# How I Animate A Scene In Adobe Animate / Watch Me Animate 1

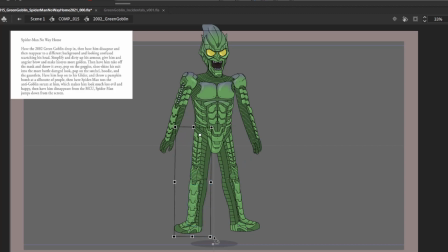I really do want it to like pop in, and then you kind of like goes from there to there. If I have to go up a little higher, I tend to leave the shadow looking the same here. I don't want to mess with it too much. Okay, so I'm still looking at this. Try and mess with the timing a little bit.
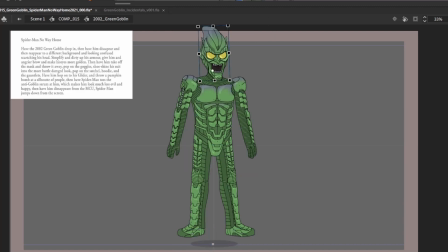Just going to okay, going to remove some frames and then add some frames to the back. Half of them. Okay, so since he's popping in, he's going to need his everything to be kind of condensed.
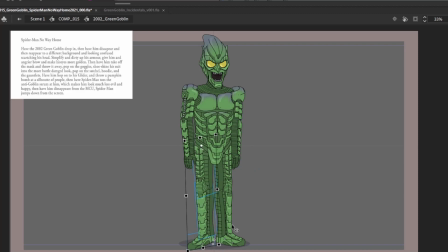Now, typically, I never had to actually pop in a character like this until I started doing my own videos. So this isn't like really typical animation stuff. It's a bit more technical. I say that animation's more of it's an art form, but it's really more almost mathematical,
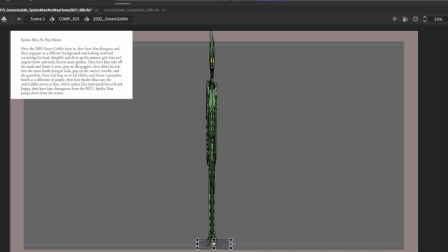and it's just like a mixture of like trying to do something where it looks realistic, but at the same time exaggerated. Because you can really start to tell if something feels off with an animation. Alright, so I think I'm gonna be pretty happy with this timing.
2002 Goblin.
That's what it looks like when it's just keyframes.
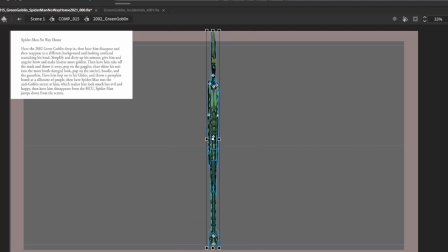And then I'll ease in to the initial pop, and then I'll have an ease out when he reaches that look.
2002 Goblin.
Yep, so that looks pretty good. And then when he goes down to that, sorry, I'm just gonna move my stuff around here a little bit.
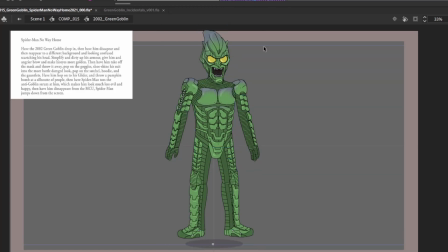There we go. Just gonna have him ease in. Now easing in.
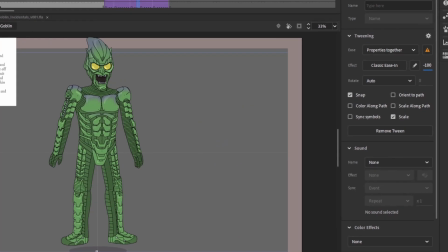Oh yeah, I guess you can't see that on the screen. I have things zoomed in, but here I'll drag that over a little bit. So there's easing out and there's easing in.
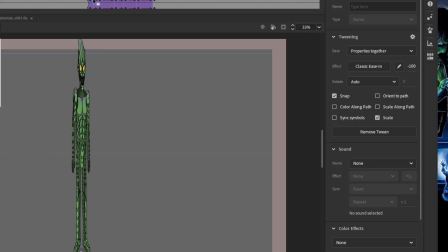Choose one or the other, basically, is the general rule. So when I say ease in, it means that it takes a little bit longer to like get to that pose. Like not keyframe wise, it takes the same amount of keyframes, but it's just like it like stays closer to the initial look for a little bit longer.
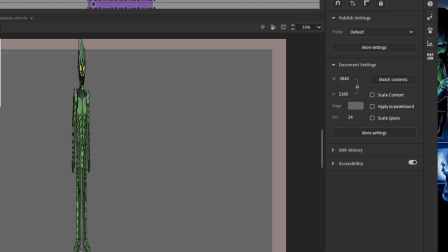So I'll show what an ease in is. So that's an ease into there. If I were to do an ease out, so it's the same frames, but it's just he gets to that point more quickly.
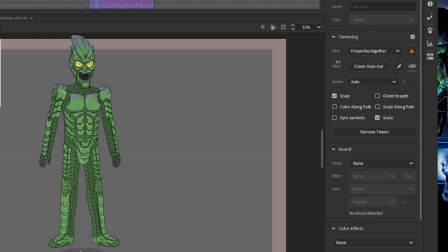I find it looks a little bit better to have this easing in at first to like kind of getting quicker into it, and then easing out from there. So when I say ease in for this part, so it's just like he's gonna have a bit more hang time at top, and then he's gonna get down.
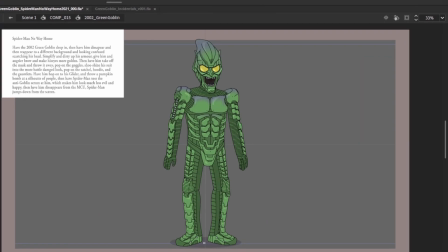There we go. Let me just drag this back. Okay, so before he hits the ground, I'm going to want to stretch out things a little bit more.
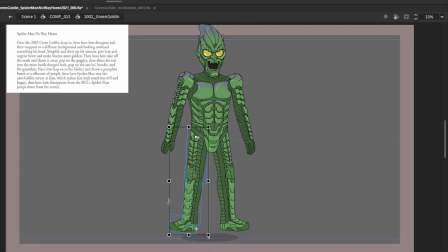I don't want him to be bending his knees yet because he hasn't hit the ground. That's going to be an impact thing. So yeah, things need to like puzzle into place a bit.
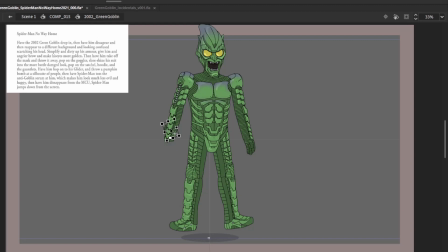I'm going to have his arms drag, his arms drag back a little bit, and have his hand drag back a little bit. It's all just about like making something that looks good,
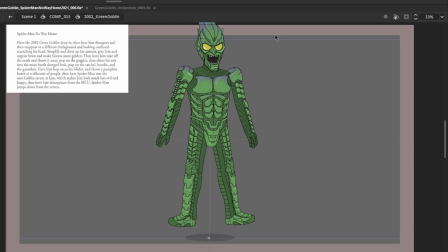or because obviously like people don't actually pop in to place, but it needs to look like it functions inside this animation. All right, so then I'm going to just stretch the body a little bit, and then maybe the head a tiny bit. I don't like to squish the heads too much.
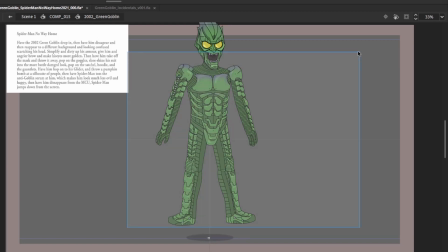Goblin is There we go.
That looks pretty good. But I will actually have him go up a little higher with the initial pop.
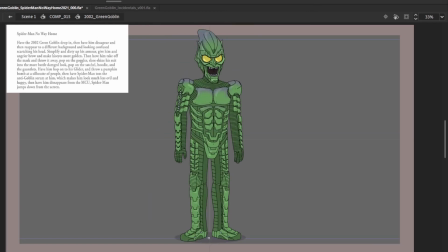A little bit higher than that. There.
2002.
And then even probably a little higher here when he's first initially popping in.
2002 Goblin is There you go.
And I think he's a little bit big for the frame.
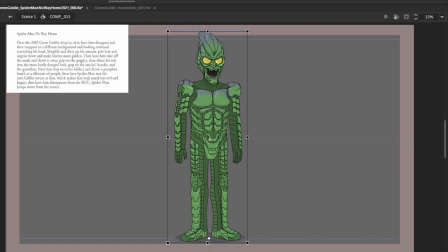I'll just put this down to an exact. I'm gonna say 192. That's a little too much. Maybe 194.